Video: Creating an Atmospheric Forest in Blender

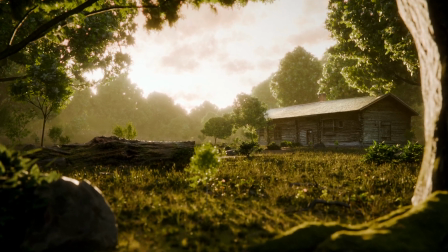[0:00]
I'm gonna break down how I created this atmospheric forest scene in Blender. So first I start blocking out the large shapes, lighting and atmosphere.
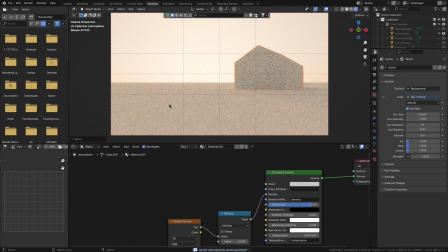[0:07]
And once I'm happy, that gives me a very nice starting point to build the rest of the scene on. So in this case, I'll add some mountains into the background and place some trees as well.
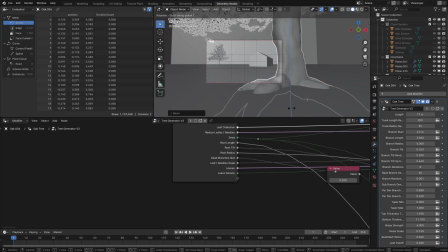[0:15]
One into the foreground to give the scene a really nice foreground element and border, and the rest for the forest in the background.
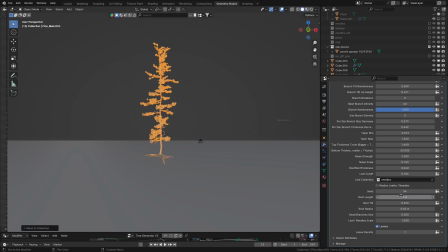[0:21]
At first I tried using a tree generator I've been working on for this, but it's not quite ready yet.
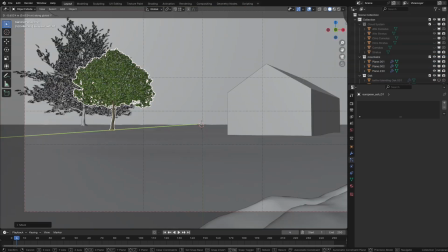[0:25]
So for the time being, I'll just stick with the treesy trees that are really quite nice.
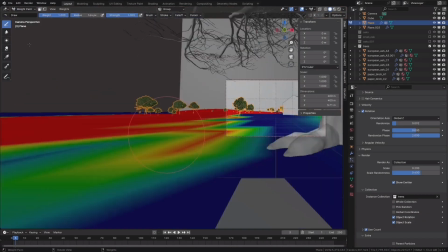[0:30]
But once I have them distributed throughout the scene, I'll just experiment a whole bunch to try to make it look better.
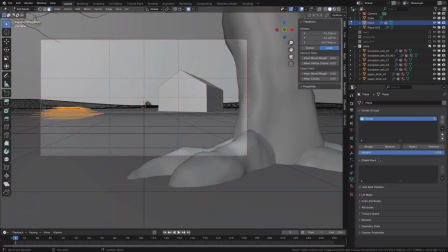[0:35]
Playing with the scale of the trees, the seed of the particle system,
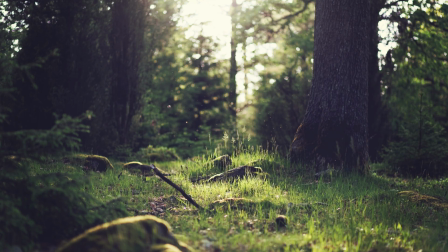[0:39]
and just trying to find something that complements the clearing look that I'm trying to go for.
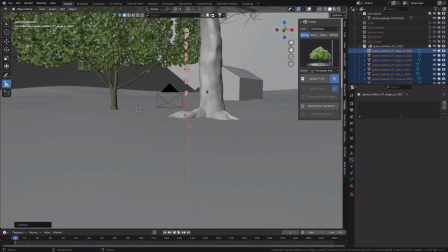[0:45]
For the time being, I'll just leave it how it is currently and start to work on the ground, because currently it's looking like very bad.
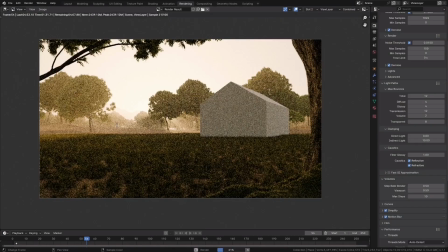[0:51]
So I'll start by adding a grass particle system. Expectedly, that looks pretty terrible. And the reason is that it's lacking any kind of variation.
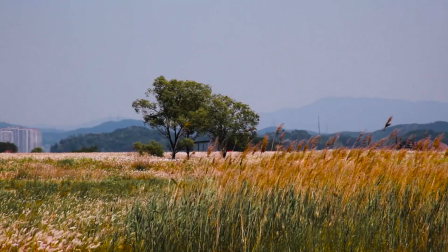[0:58]
One thing that I've found out is that, especially when creating grassy fields, variation is everything.
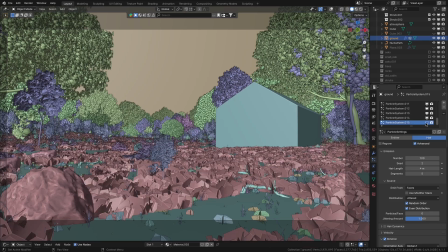[1:03]
So you have to add a ton of layers. So I'll have 3 grass types, each in its separate particle system.
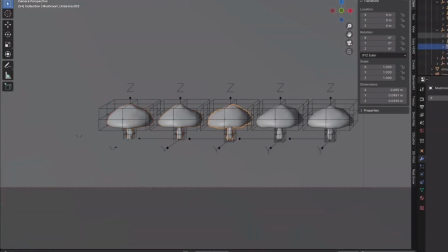[1:10]
The reason will get important. Then I'll have a layer of rocks, a layer of mushrooms, of sticks, of shrubs, of dandelions and flowers.
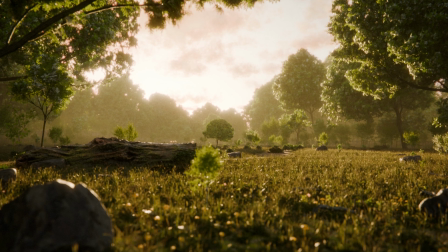[1:19]
And just having a ton of particle systems alone doesn't really help the uniform, non-nature-y look.
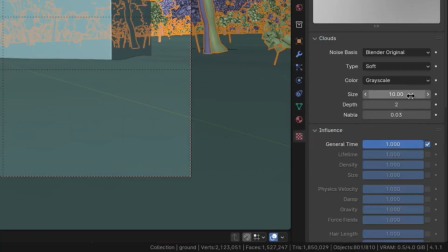[1:26]
So the last step you have to do is to use a texture to affect the hair length of each of the particle systems,
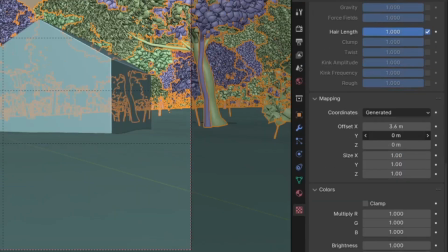[1:33]
and then vary the position of that texture for each particle system,
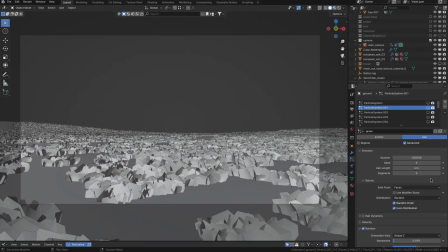[1:38]
so that where one particle system dips down, the other particle system can show through and then give it that really nice varied look.
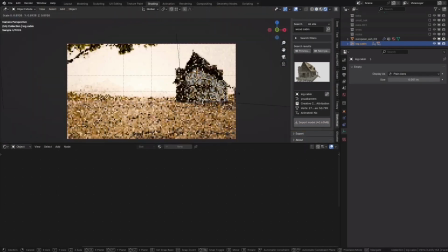[1:45]
So next I'll start experimenting on the cabin. At first I tried a bunch of different 3D models off of Sketchfab, but I didn't really find anything that was fitting my scene.
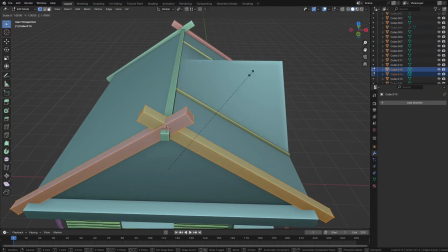[1:54]
So I decided to just give modeling it myself a try, which I just did. But once I placed it in the scene, I immediately realized that it doesn't fit the vibe I'm going for.
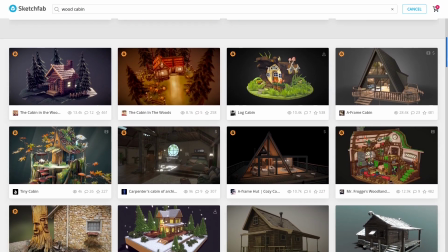[2:02]
It just looks way too dark and gloomy. So I went back on Sketchfab and continued searching until I found this very nice 3D scan of a cabin,
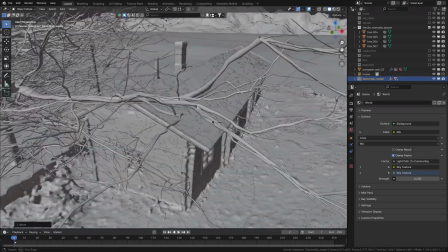[2:10]
which once I placed it in the scene, adjusted its position so that it appears as the correct size I'm going for,
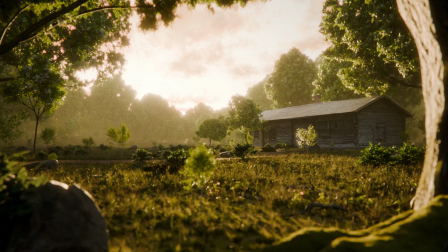[2:15]
fixed its shaders and adjusted the tree placement. It looked pretty perfect in my opinion. So now I just have to do a few things before the scene is finished.
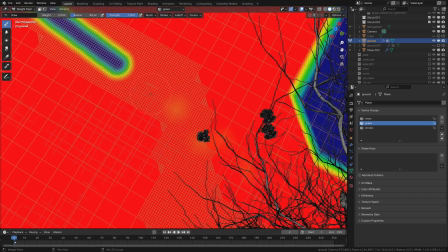[2:22]
The first one is adding a path by first painting a clearing into the vertex group that controls all the placement of the particle systems,
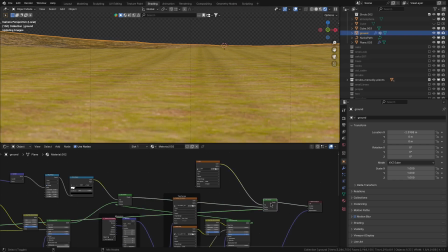[2:29]
and also painting a texture that I can use to blend in a dirt material where the path is.
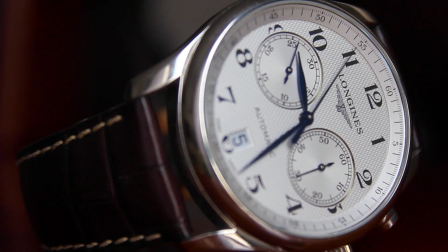[2:34]
This doesn't look very realistic, so I would definitely have to spend a bit more time on it, but since the camera is far away, it's fine how it is.
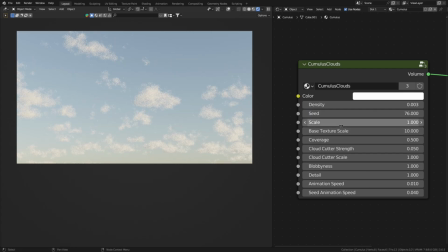[2:41]
The next thing I have to do is to optimize the render time, because I'm using my real nice volumetric clouds that, by the way, you can also pick them up on my Gumroad for just $1.
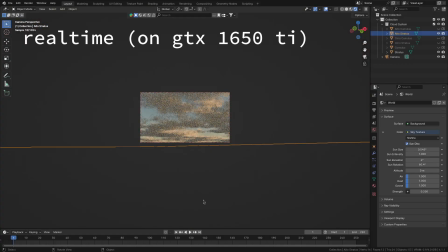[2:49]
But their disadvantage is that they take a lot of time to render. I'm talking like a lot of time to render.
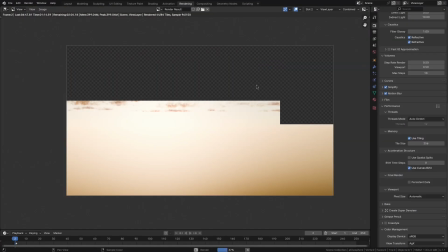[2:55]
So what I do to combat that is to render out just the clouds and then place them in the background in compositing.
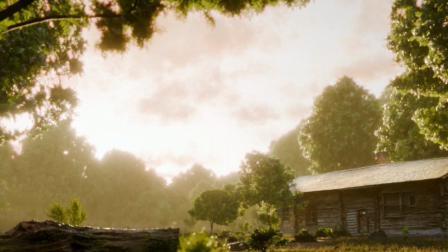[3:00]
The problem with that, however, is that it doesn't move with the camera. So to fix that, I'll just import the image of the clouds into a new scene.
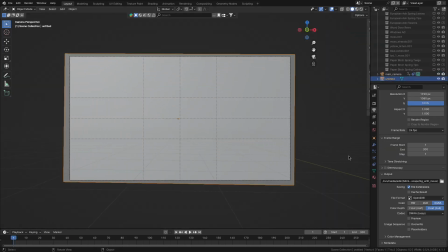[3:07]
Then once I import the camera and scale the cloud so that it always fills the whole view of the camera, and then just render it out using some low EV settings, it has the same motion.
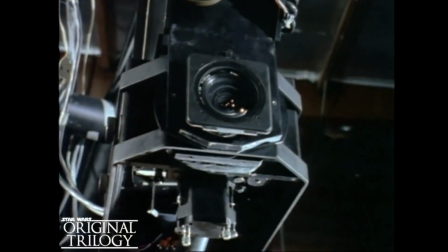[3:16]
And so if I place it in the background, it just sticks like motion controls. Now, the scene's looking pretty good.
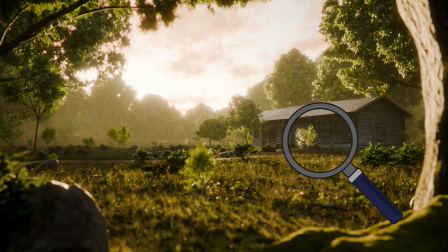[3:21]
So what I do is to take a moment to think what else can be improved. Just what little details can I add that are like nice.
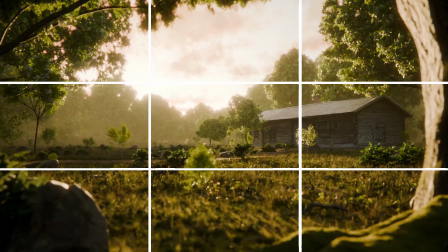[3:29]
The first thing that came to mind was a bit of a second focal point, because right now we have the house, but that's not a very balanced image.
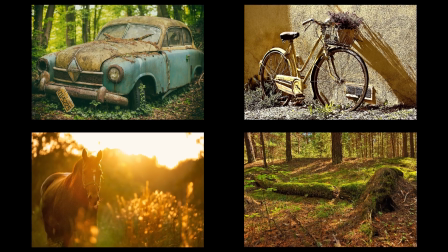[3:38]
I was thinking, what can I do with the limited time I have? And the easiest thing I could think of was just this big old log.
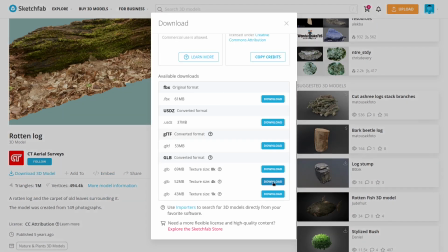[3:45]
So I downloaded a 3D scan of a mossy, rotten log and put it in the foreground.
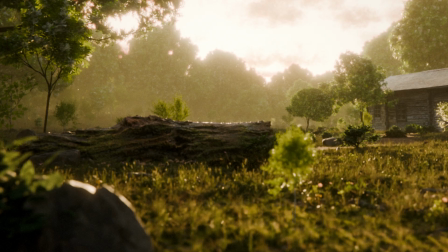[3:49]
Nice thing about it is I have a second focal point, and also it blocks some of the scene that if you see a little too much,
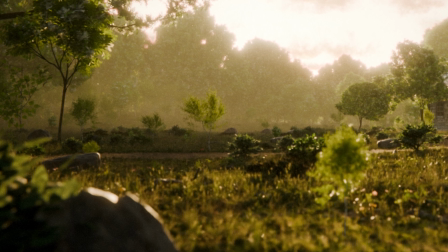[3:55]
you maybe could start to see the seams where it starts to break down.
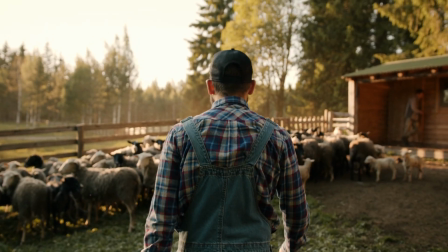[4:00]
The other thing is, I thought if this is someone's property, there probably is a fence.
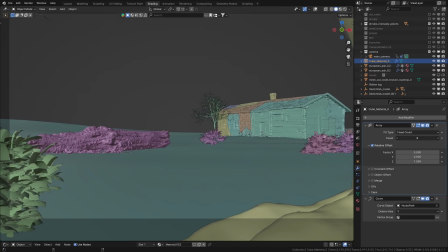[4:04]
So I downloaded a fence model from Sketchfab and just placed it around the perimeter of the property.